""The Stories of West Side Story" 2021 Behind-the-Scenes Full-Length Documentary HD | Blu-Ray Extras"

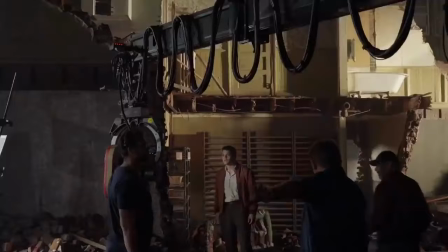[87:26]
Tony Kushner wanted Chino's character to have a full, complete arc. And so a lot of work went into making him one of the main characters of our story.
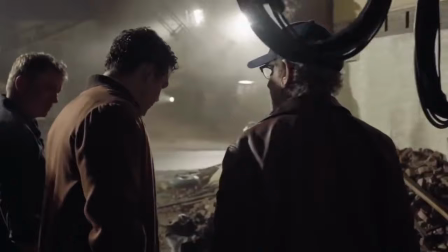[87:34]
And Josh Rivera came along and filled the bill perfectly. The first time I held the gun, it was kind of terrifying.
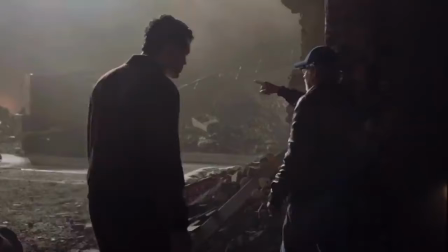[87:42]
I didn't like the feeling of it. And I tried to use that because I think underneath all of it, Chino doesn't want to murder him.
Chino!
But he feels like he has to.
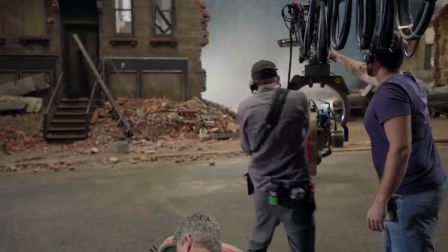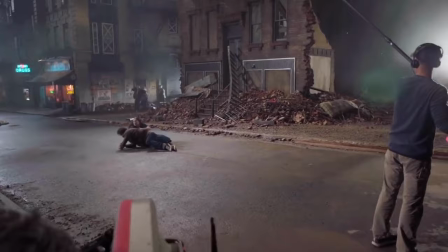[88:01]
We're doing my death scene. Steven asked me to speak to Maria. He said, just talk to her, tell her you love her. And I went into her ear and I said a bunch of things. And I kept speaking to her until she felt something. I remember breaking down. How does she move on? How does she get over it?
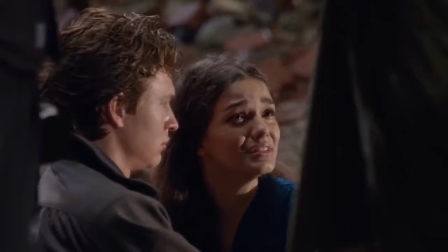[88:21]
It's a conversation Tony Kushner wants to have with me after we wrap. What Maria does now. Where'd she go? I realized I'd made a little bit of a problem, which is that at the very end of the movie, Maria is supposed to sing Somewhere, and she hasn't heard the song.
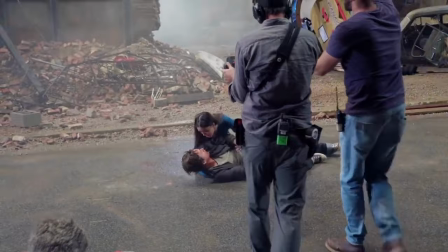[88:37]
So where does that come from? And then I had this idea that maybe it's not the right song for her to sing,
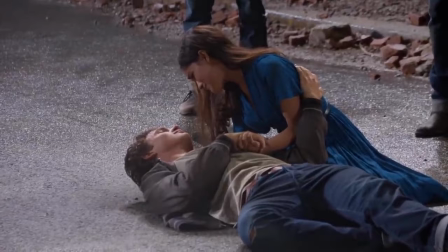[88:43]
because what she's saying to him as he's dying is, we'll be together again in some wonderful place.
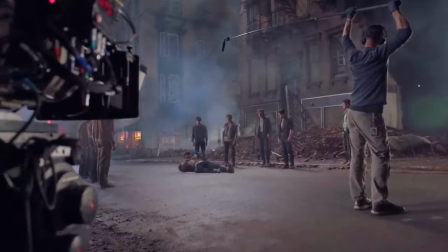[88:48]
And I don't know if she believes that. So I started thinking about the intro to Tonight.
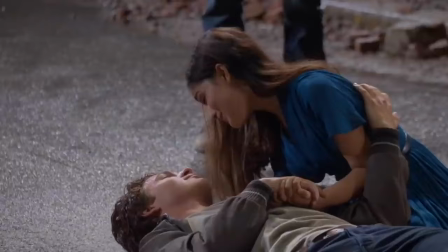[88:53] You're the only thing I'll see forever.
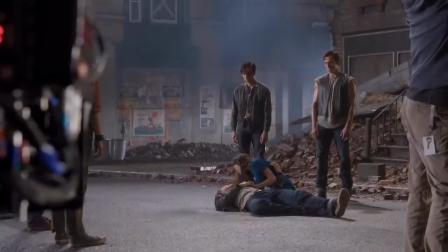[88:59]
That's what she really should sing to him, because she can promise him that.
I will never let you go.
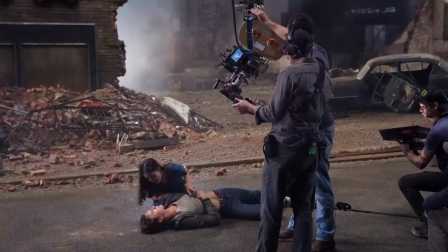[89:07] You.
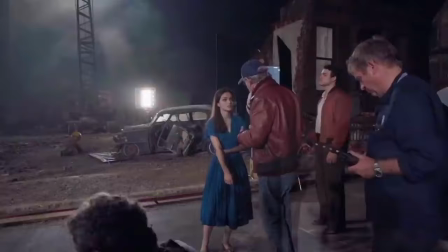[89:12]
We kept doing the scene, and Steven said, keep the camera rolling. And then he whispered something to Rachel.
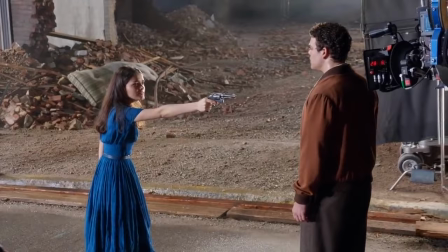[89:19]
There was something about that, and her acting is so beautiful.
How many bullies are left?
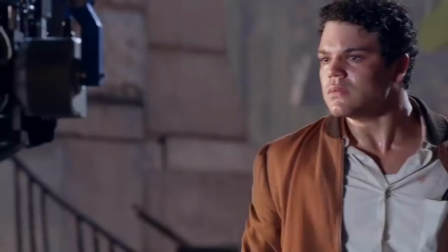[89:24]
It really hit me in a way that made me feel actual legitimate remorse.
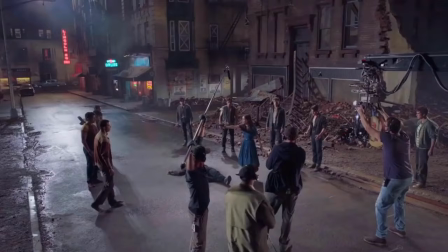[89:29]
At a certain point, kind of wasn't paying attention to the camera. I was just locking in on Rachel.
I can heal now because I hate now.
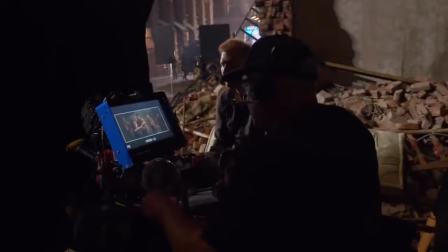[89:37]
Steven said to me, I want you to hear Tony telling you that it isn't the way. He's like, I want you to hear him talking to you.
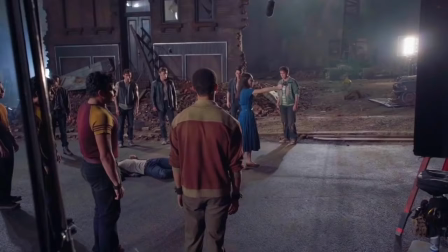[89:44]
It's beautiful. I had chills when he said it to me. He was just like, I want you to hear him. There's such a darkness and a lot of hate, but the hope is that these women do carry on, but that they do it in a way that transcends bitterness.
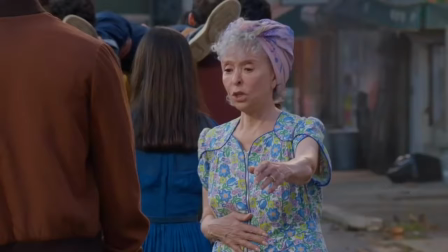[89:59]
The final shot is showing the Sharks and Jets working together through a tragedy that brought them together, and it took some extreme thing to make them see the light, but the last message is them exiting together as one.
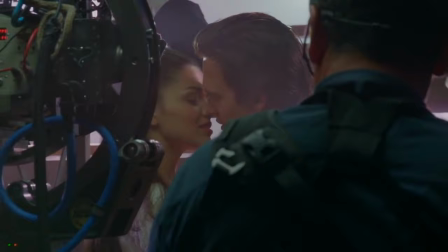[90:15]
West Side Story is a story about love, unconditional love.
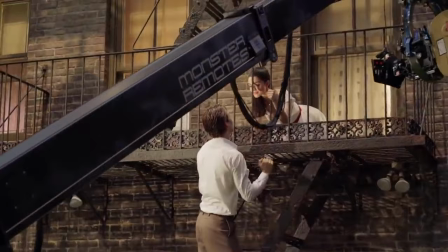[90:20]
It's about people in the margins who are just trying to find their place in the world and hold on to love where they could find it.
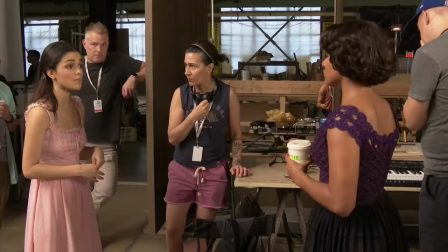[90:29]
It could be Tony and Valentina, love between Maria and Anita,
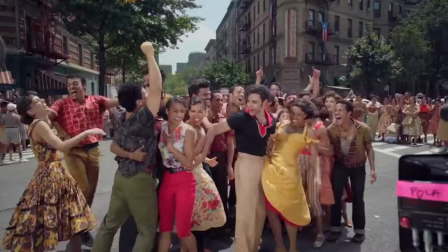[90:35]
brotherly love between Riff and Tony, Bernardo and Chino, brotherly love amongst the Sharks and amongst the Jets. It's about love and how it can carry you through. It can destroy you, but it can be your saving grace.
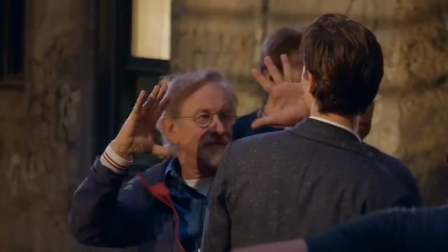[90:50]
We saw Steven every day doing what he loves to do. He had such a passion for this material.
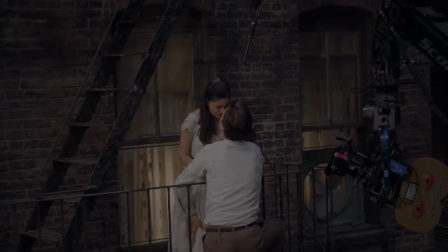[90:56]
And we all knew how important this movie was to Steven, so we all brought our best selves to every day on set.
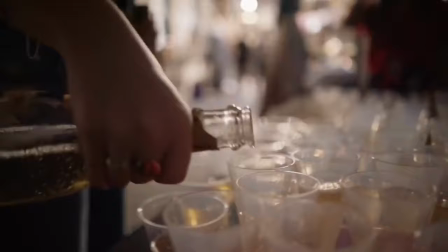[91:05]
And cut. I've been preparing for this moment and not prepared for this moment.
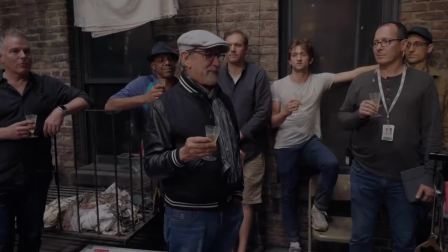[91:11]
On most productions, when we've reached the last shot and we have our ceremonial toast, I'm pretty happy to go home and get my life back.
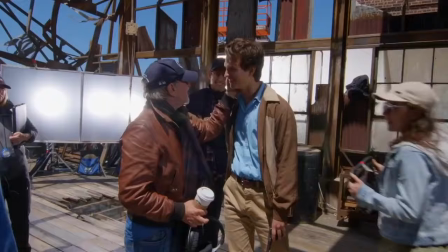[91:19]
And this is one production I never wanted to see end. I have had the greatest time making West Side Story.